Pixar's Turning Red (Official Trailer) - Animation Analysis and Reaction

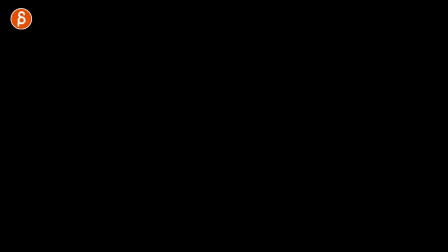Welcome back to another animation analysis and yes I'm taking another look at turning red mainly because of awesome facial shapes a lot of times it's about
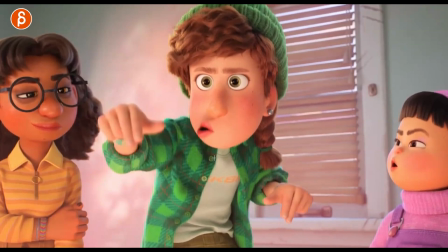hands and things and I was looking at this trailer going all right I want to look at all of these and a lot of simplified shapes that
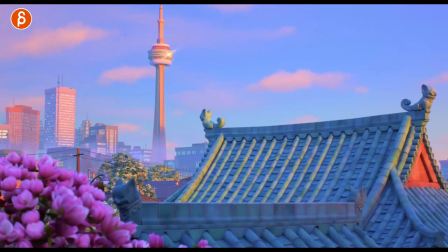read so well it was so cool but anyway it's at the beginning really nice look I'm already a big fan of the colors of the look and watching the whole trailer that
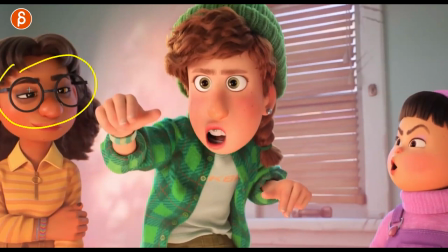opinion has not changed so i wonder if this character just has always eyelids like this she never goes higher except towards the end i think she's the only one that can get away with the translate like an ike head there but we can see that later but right off
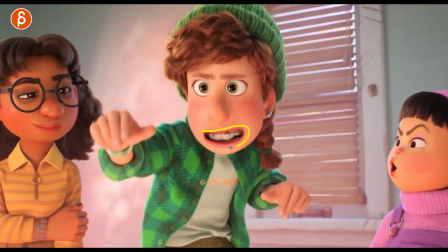the bat we got some interesting posing interesting hands and of course those mouse shapes that change she cracks me up too it's a lot of
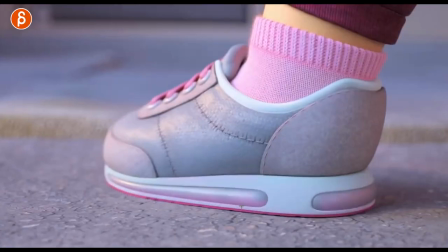good stuff in there in close-ups of course i love textures some great squash and then relaxation in that foot there.
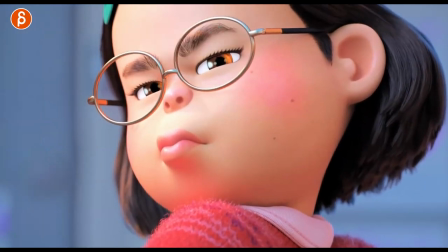Detail stuff, I'm always a big fan, especially here. When you watch this here, I love how the eyebrows, this is for the students watching, if you have eyebrows lifting, you can't just have that.
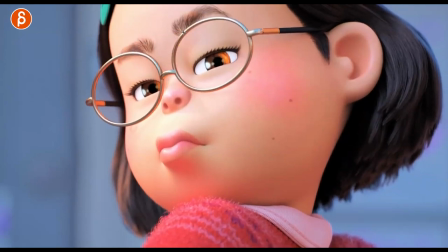It has to also affect the rest. And then you can decide how far you can go. It's definitely going to pull up the skin here. You could potentially even pull up the nostrils if you want to go bigger. But that is so important to connect the eyebrows with the lids so that it doesn't feel like this separate shape that you're moving around in your CG character.
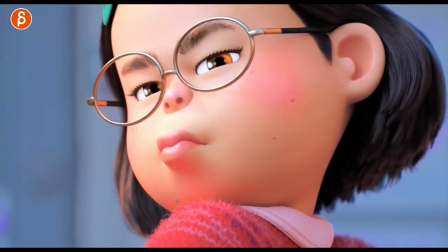but if you watch closely even this corner is moving ready just a bit it's crazy town it's almost like you have to frame through it
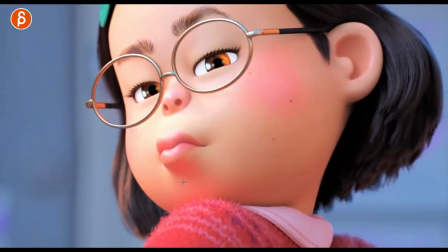oh great look what if she has no glass in there
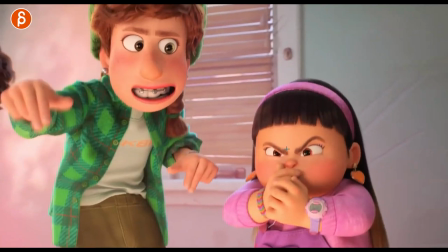that'd be awesome too again she cracks you up i love how she has that look over towards her going
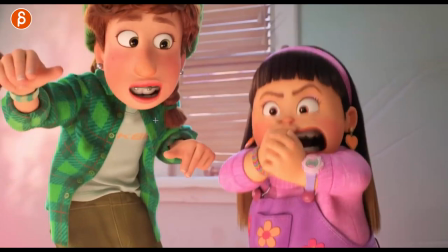okay it's cute though look at that look at those shapes so this is this is why i want to look at look at
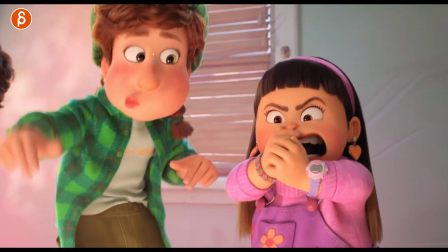that this the pushed to the side without even pulling the the nose over and
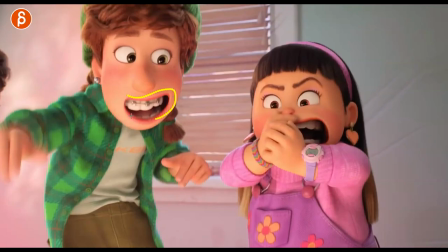then switching over to this i love how those shapes just expand into this horror has the same thing so great
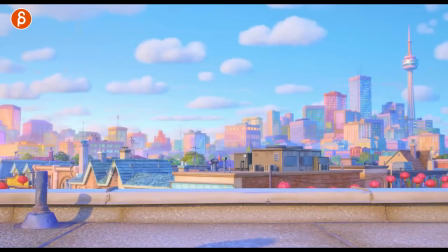this goes straight into my mouth shape reference library same thing here but even on something like this here when you have a big body move i love how we hold a lot in terms of there's no
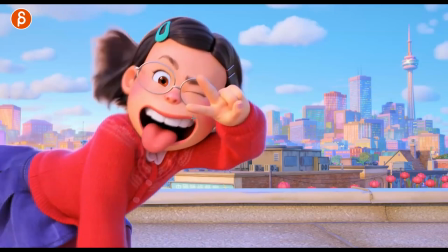crazy wobble on the nose there's nothing where that shape will come down and then go back
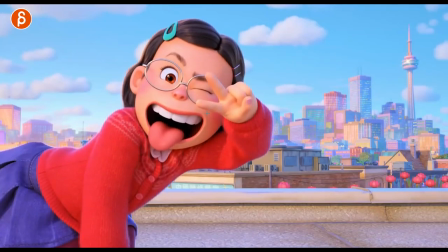up there's some interesting choices there here and there especially when she plays uh in the music class in terms of like one frame direction changes but
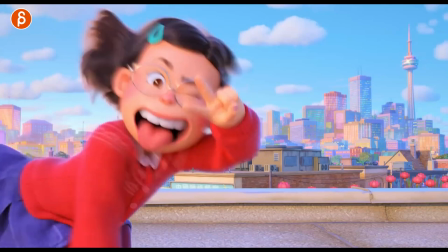it's great though when you still have that sense of bounce even in here if you watch the hand it's just enough it helps that this the hair
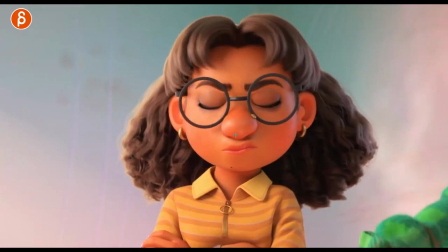it keeps swinging it's great though it's like your head world space come on you can get away with it
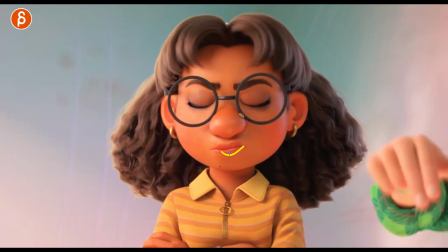well on close-ups like that again you can see how much is that play with just a little slight relaxations same thing here the eyebrows that still moves this section through there so for
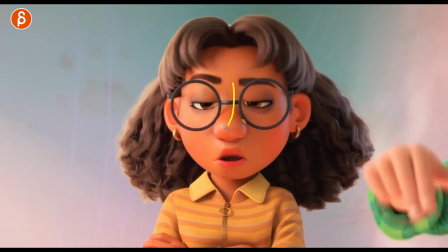the students watching you want to put in just enough facial details and you take this and And you put wireframe on shaded so you can see the mesh and what is affected.
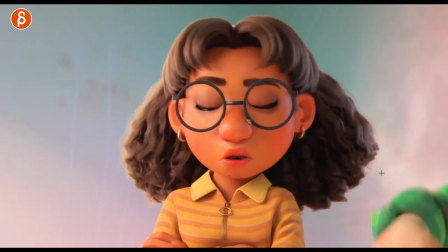Half lids. Just always half lids. I love this way that we still see this hand. It's like main animator, intern.
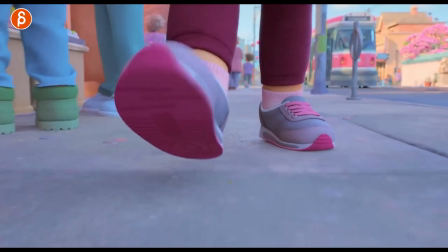But good pose though. Good finger pose. Again, we're back into details.
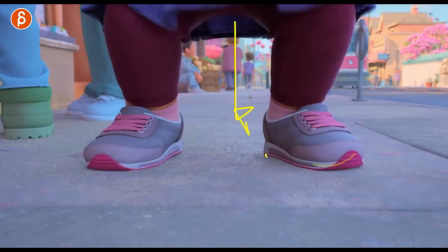Squashing off the feet with a slight slide because we're going down and pushing out this way. With a slight pivot from here. I know I'm overanalyzing like this, but telling your students got to pay attention to all that stuff.
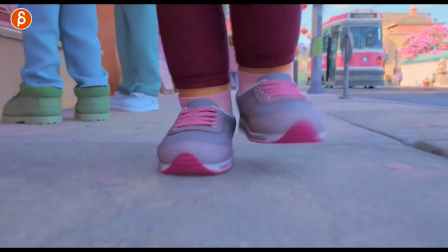It's great that extra detail, especially being up close. You got to put that in there. Cute walking again.
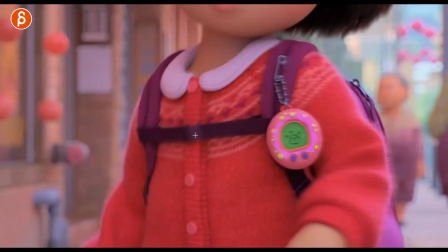She says here. OK, she says her name, I'm and all that stuff there.
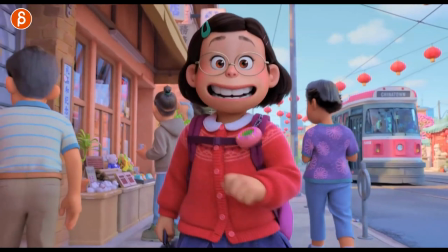And you can see there's not much going on in terms of a change. And that's why I love it.
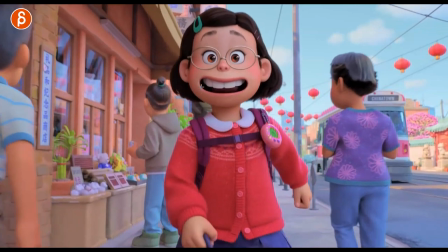You can get away with pretty much just corners in out while maintaining the shape.
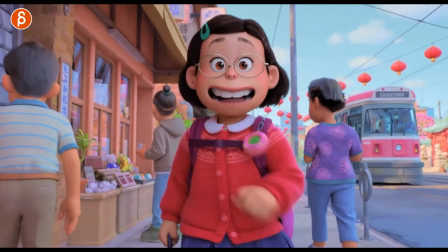We still have some tongue animation because of the L for Lee.
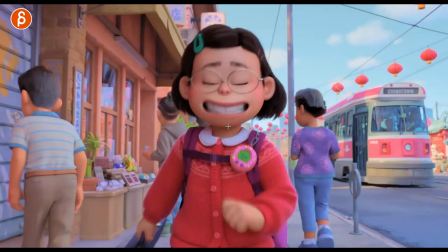It's great, though.